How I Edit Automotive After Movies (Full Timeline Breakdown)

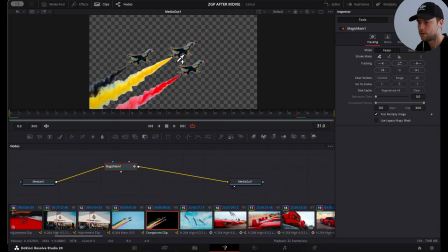[4:09]
And then here I added plus. You tap whatever you want to mask out. And then you simply hit this button and it will track it left and right.
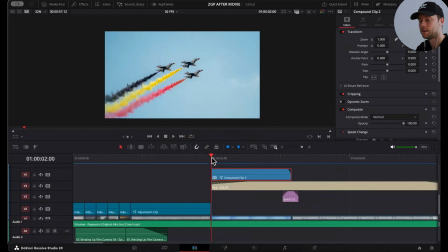[4:22]
So it will mask it out. And then the text will appear behind the planes.
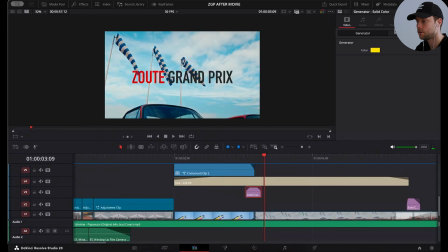[4:29]
Here for the transition, I added a simple solid color, which then I faded in and out.
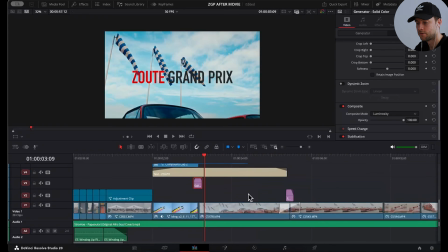[4:36]
And I set the composite mode to luminosity. For the sound effects here, I used a few simple sound effects,
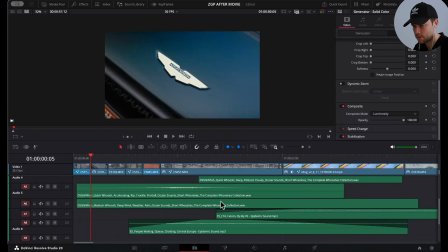[4:45]
which I got from Epidemic Sounds and a mix of ocular sounds.
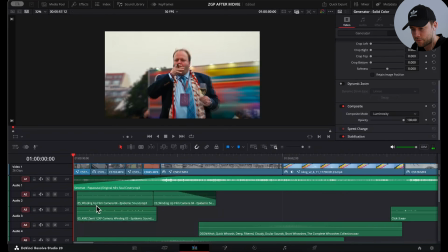[4:52]
So here we have some camera rattle, winding up film camera. we have the camera winding from Epidemic Sounds. So if we listen to them separately, it sounds like this. Very basic, yet very simple and effective.
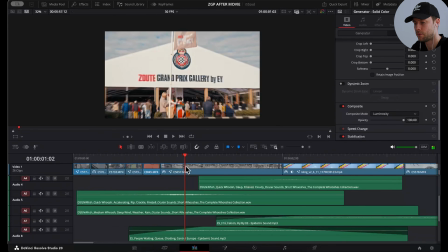[5:09]
And here I added a whoosh because we have this speed ramp effect. So here we have the whooshes combined.
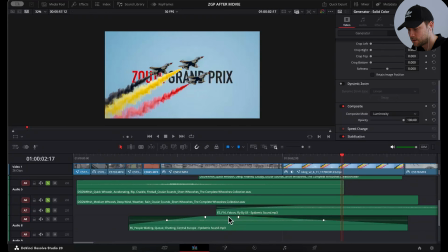[5:16]
And then I added this Falcon sound effect for the airplane.
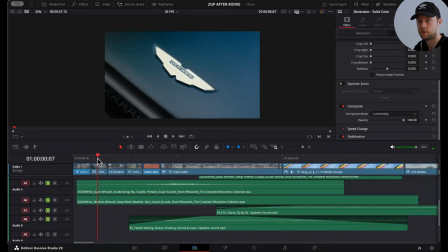[5:24]
And I added some people talking in the distance.
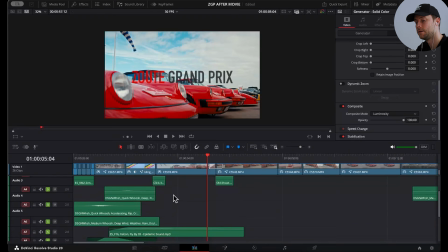[5:32]
And that's our opening sequence. I literally edited this opener sequence and puzzled it all together.
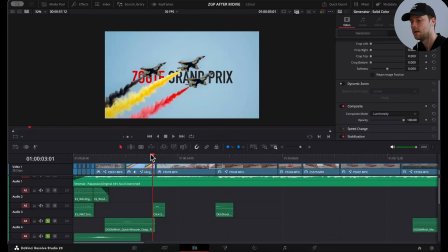[5:40]
It took me probably 2 hours or 1 hour at least, and I got 3 seconds. Anyway, it's important, it sets the tone for your entire video. Then up next,
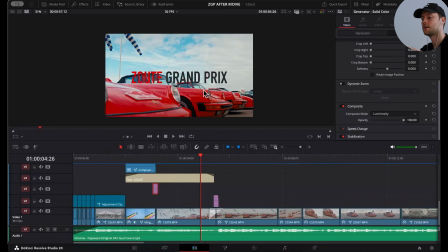[5:51]
I chose for this tilt down shot because we go from the sky to this tilted down shots showcasing all these red
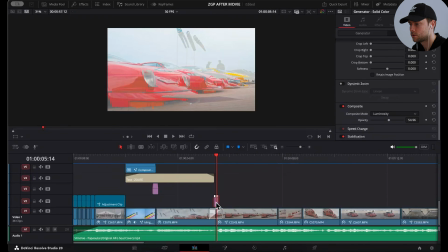[6:00]
Porsches and the Ferrari F40 right there. Here I used a similar solid color as this one, also luminosity, and I decreased the opacity. And here I used a simple non-additive dissolve video transition on top.
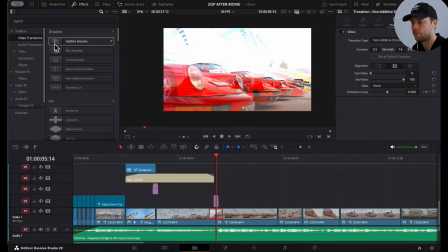[6:18]
You can go to video transitions and hover over the effect to see a preview,
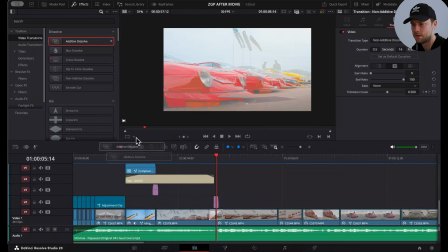[6:26]
and then you simply drop it in. That creates this one.
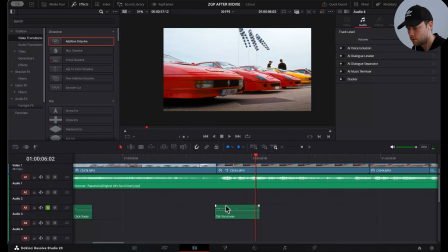[6:30]
And I added an old shoot sound effect,
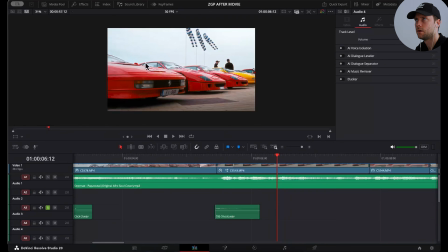[6:36]
which I think I have from 4 Edits Platinum bundle.
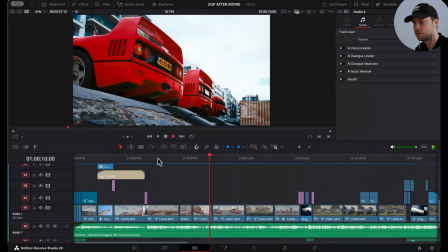[6:42]
Then if we continue, we have a short sequence of the red cars right here, and we move over to the black Lamborghini.
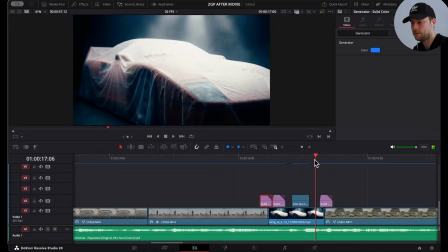[6:53]
Here I included an AI generated video actually, because I wanted to bring in some mystery, some sort of dramatic shot to kind of enhance the full video.
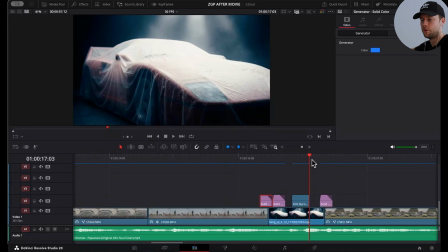[7:08]
And here is kind of a teaser shot for the curtain reveal later that we will introduce later in the video. Also to create some extra story, some extra drama in the video. I will show you later how we generated this one, but first I want to invite you, if you want to become the best automotive filmmaker, you want to know exactly how I film cars, how I edit cars, and if you want to join live calls with internet's biggest automotive creators,
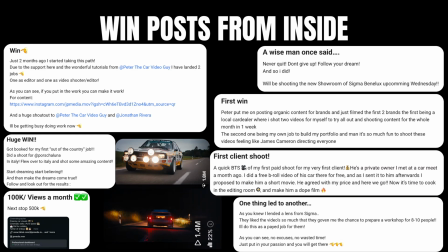[7:37]
you can join the #1 automotive filmmakers community. You can try it completely for free.
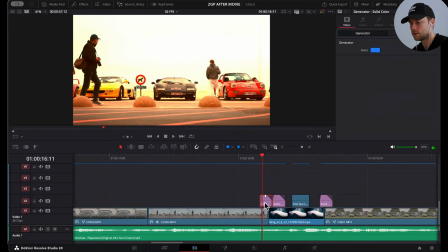[7:43]
Check the link in the description. And here we added some solid colors for the transitions.
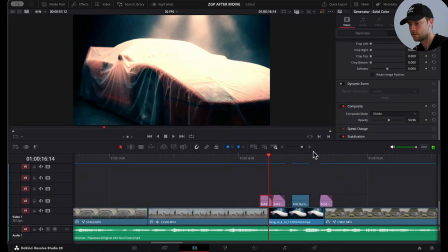[7:52]
So this one I turned it into blue and set it to divide. This one is also blue and is the same. So it's just 2 times the same. Here I added a film burn.
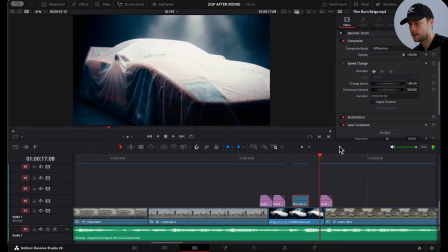[8:05]
Set it to difference. And then here we have another solid color, blue.
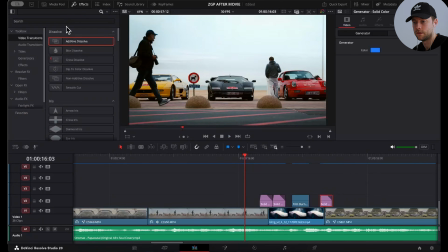[8:14]
To get the solid colors, simply go to Effects, Generators, Solid Color, drop it in, and then you can change the color and the settings.
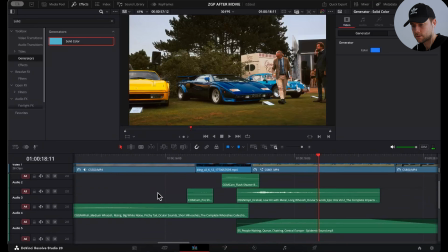[8:25]
That gives us this sequence. For the sound effects, I used a flash effect,
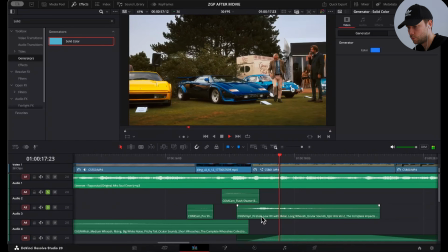[8:34]
flash sound effect, together with a whoosh here, which is from Ocular Sound.
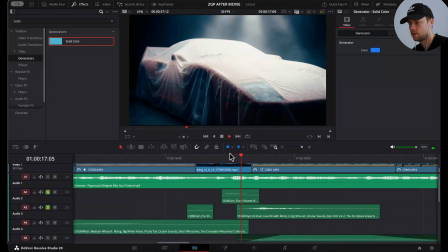[8:41]
It's more of a hit with whoosh. It fits really well here for the transition.
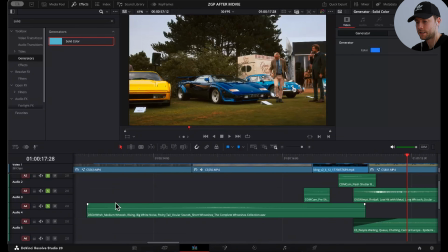[8:46]
And also we made a sort of riser build up towards that shot,
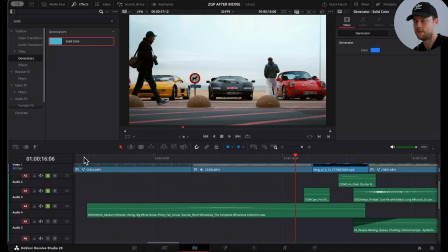[8:55]
which is like a whoosh effect to build it all together.
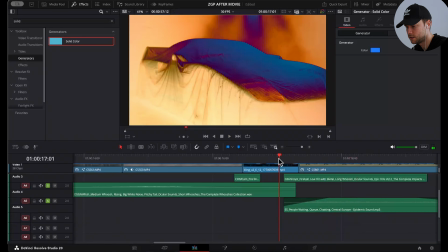[9:00]
And then we top it off with this hit with people talking in the background.
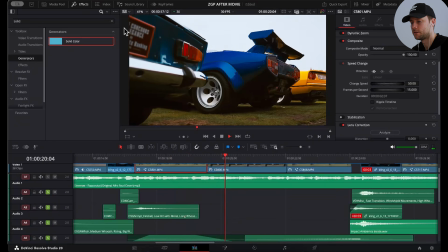[9:09]
Then here I made a mini edit of this blue Countach here.
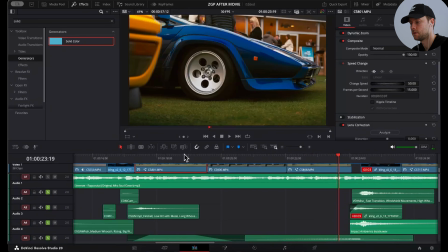[9:15]
And then we do the reveal shot of that F40 Ferrari.
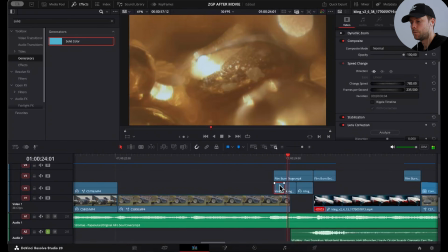[9:23]
So to break it down, here I wanted to create some macro shots, which I generated using AI, which I will show you later in the video,
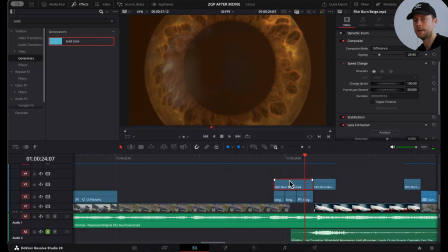[9:36]
together with a film burn that I applied to make it all come together.
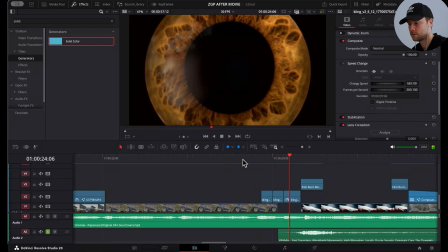[9:43]
Without the film burn, it would look like this, just the AI generated shots.
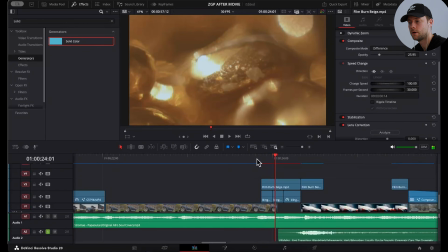[9:48]
And with the film burn, it kind of gives it more that mystery feeling that we are looking for.
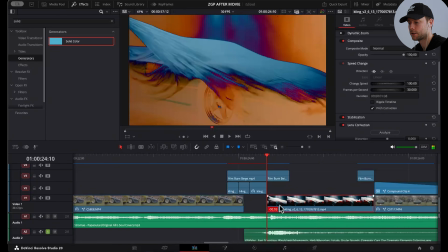[9:53]
And then here comes the actual shot of the Ferrari
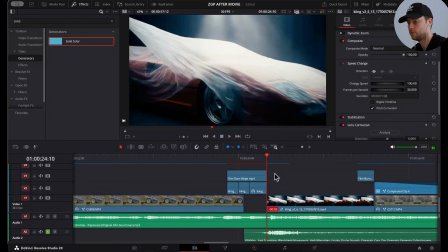[9:58]
reveal together with another film burn,
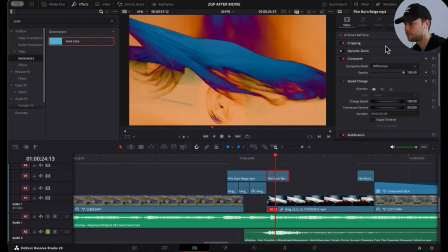[10:03]
and we have set the film burn to difference.
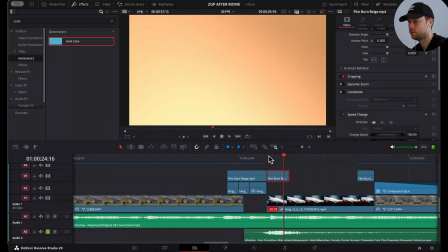[10:08]
So this is the actual film burn, and if you change the composite mode, you get this.
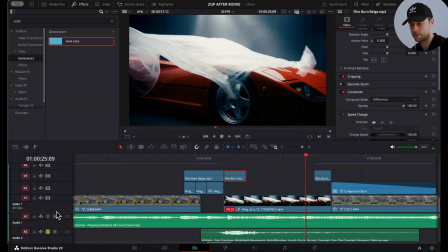[10:18]
Okay, then for the sound effects here, we added some to create the tension towards this shot.
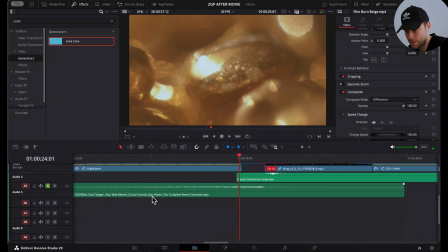[10:27]
I added this epic riser from Ocular Sound.
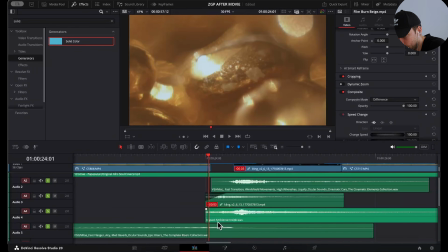[10:32]
Then here we have an ambient impact. This one was with the AI generated clip.
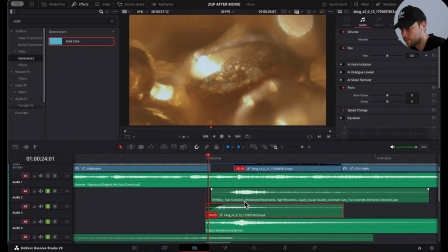[10:39]
And here we have a fast transition also from Ocular Sounds. So all together
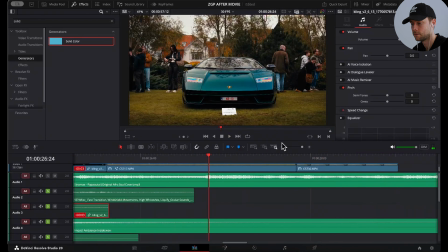[10:49]
gives this. Then we move over to the next transition.
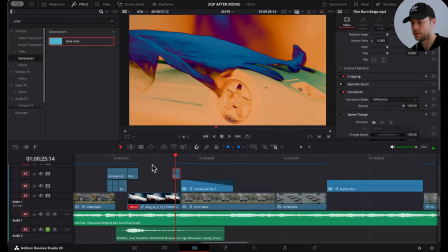[10:54]
So here we have the same film burn as this one.
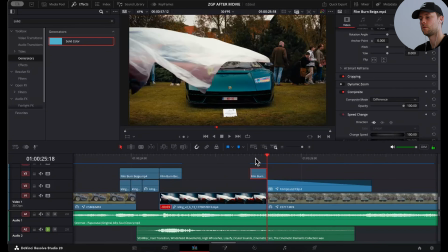[10:58]
And then here what I wanted was to keep the curtain there to transition to our next shot. So what I did here was I simply copied the shot and made it longer.
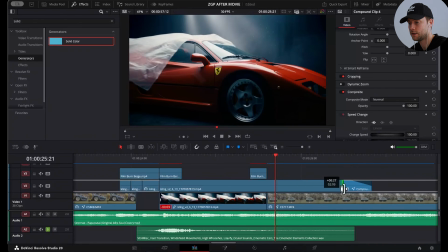[11:10]
So here is the actual shot.
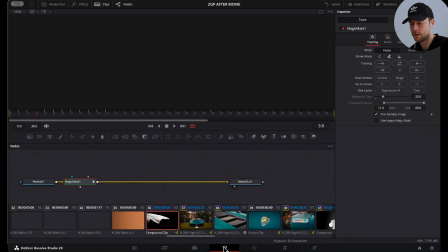[11:11]
I made it into a compound clip and I masked it out with a magic mask as seen earlier.
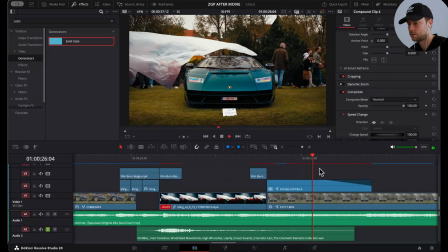[11:19]
And then I faded it out just like this, as you can see.
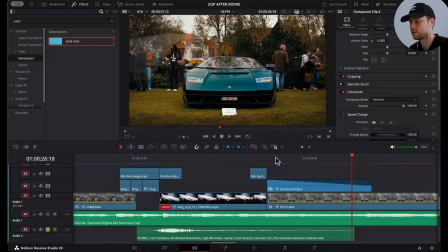[11:27]
Then it kind of reveals this car, which was a good match.
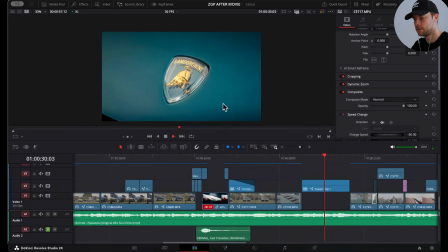[11:33]
Then here I created this mini edit of this Countach here.
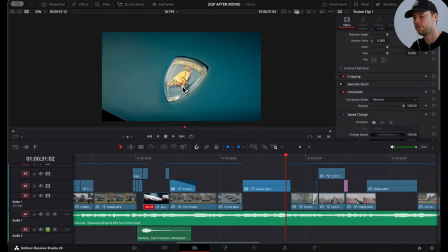[11:38]
And if you want to know how I made these see-through effects, I made a full YouTube video covering the exact process.
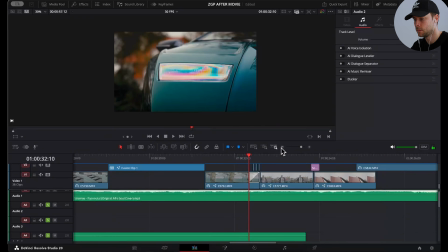[11:45]
Then for this transition, I first used a non-additive dissolve.
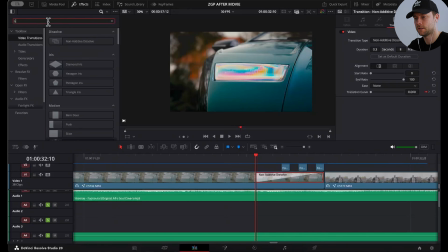[11:53]
So again, you can go to effects, video effects, and just check the one you like, drag it on top.
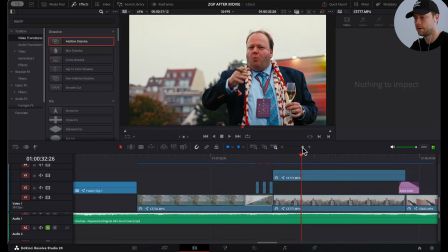[12:00]
Then I have this shot from the man with the cigar right here.
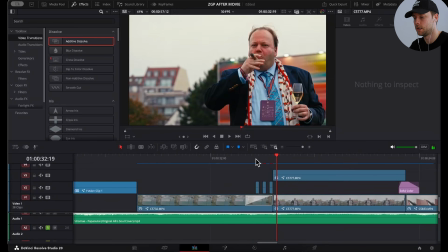[12:05]
And here you can see that he's already coming in with the white flashes. So what I did here was I copied this clip.
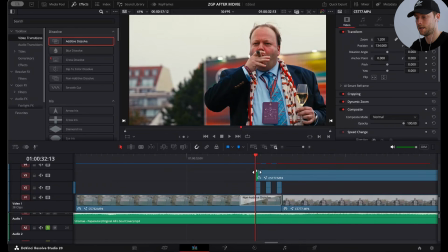[12:15]
I made it longer so we have the frames to work with.